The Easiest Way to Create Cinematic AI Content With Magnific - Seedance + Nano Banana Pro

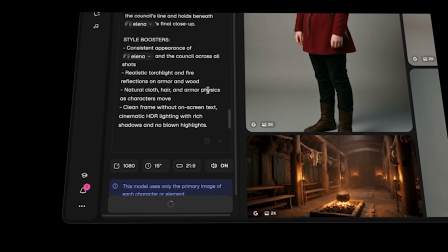(8:17)
In the settings, 1080p resolution with a 21:9 ratio to get that cinematic look in our final result.
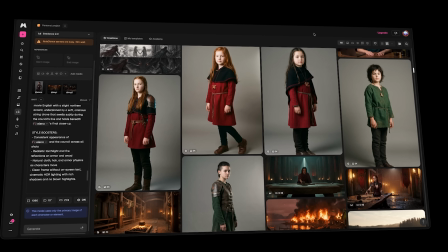(8:24)
And once we have all the elements ready, video and music, we'll head to our editing software to assemble everything.
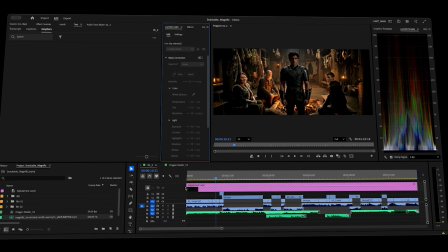(8:31)
In this case, I'll use Premiere Pro. And this was the result of my timeline. As I said, for several of the generations, I made more than one attempt.
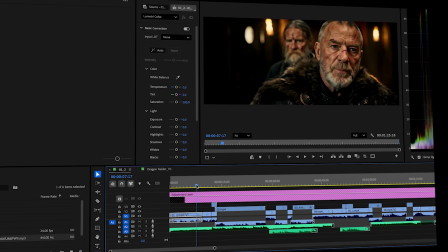(8:40)
This was so I could pull a shot from one generation, or shots from different generations, and assemble them all so the story has more cohesion.
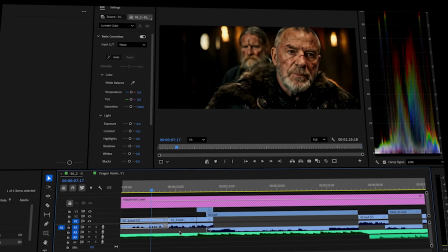(8:48)
One of the main tips I'd recommend is the J-cut and L-cut technique.
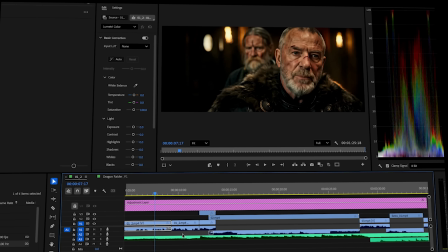(8:52)
Sometimes hearing the audio of the next shot while still seeing the previous one, and vice versa, something like this.
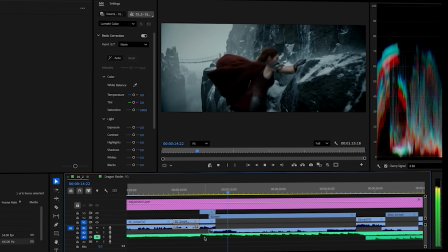(8:58) You cannot fail.
As you can see, a much more cinematic result.
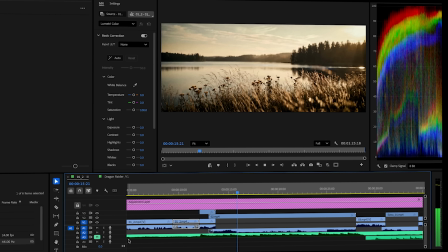(9:05)
And this, in very broad strokes, was the breakdown of my timeline.
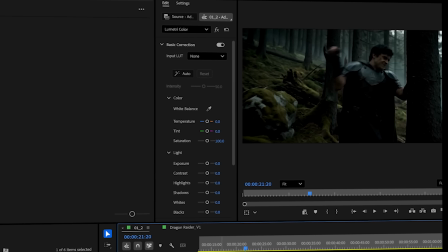(9:09)
One thing I added was a bit of color correction, specifically a little vignette, to enhance that cinematic feel.
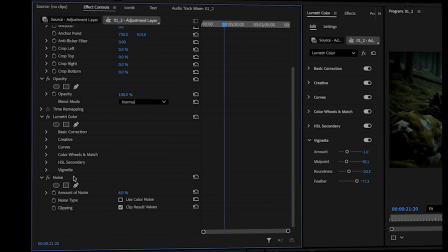(9:15)
And I also added a bit of noise. I add noise to get rid of that artificial AI texture and get a texture more like something shot on film. All right, now,
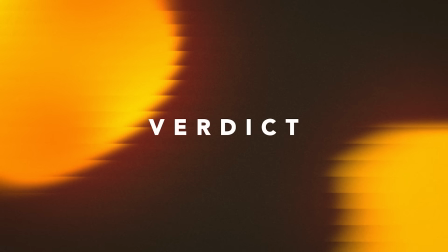(9:23)
And that was the final result. My verdict on Magnific. I think it's a platform that stands out for an extremely clean, very user-friendly interface,
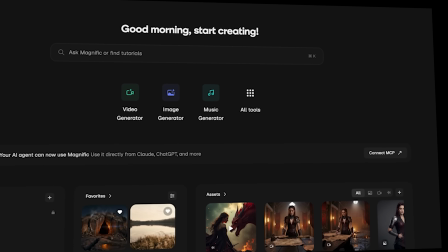(9:33)
with very powerful tools, like character creation and the prompt editor built into the platform itself.
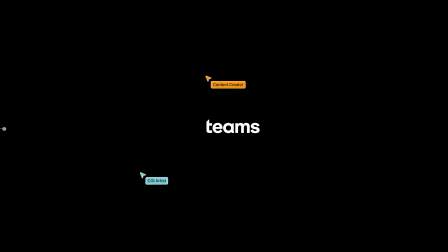(9:39)
It's basically having an LLM integrated into the platform, which is a huge plus for creatives who want everything in one place.
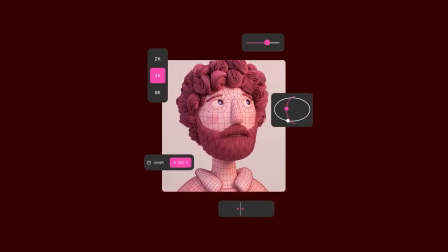(9:45)
Another thing I really liked about Magnific is the inclusion of unlimited models for image creation, because believe me,
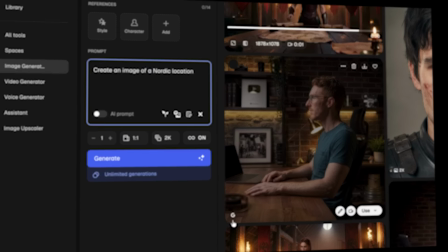(9:51)
having this bonus of unlimited generations at no cost really makes a difference when budgeting for platforms. I'm going to strongly recommend Magnific for its effectiveness at generating content,
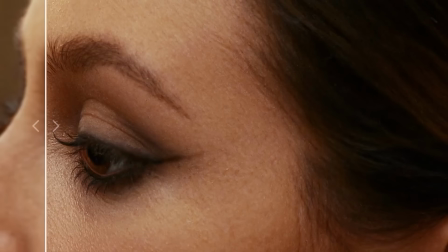(10:00)
and don't forget their strong upscalers not only for image, but for video, enhancing the details of your video in a professional way. That's it for now, and remember, AI generates, you choose.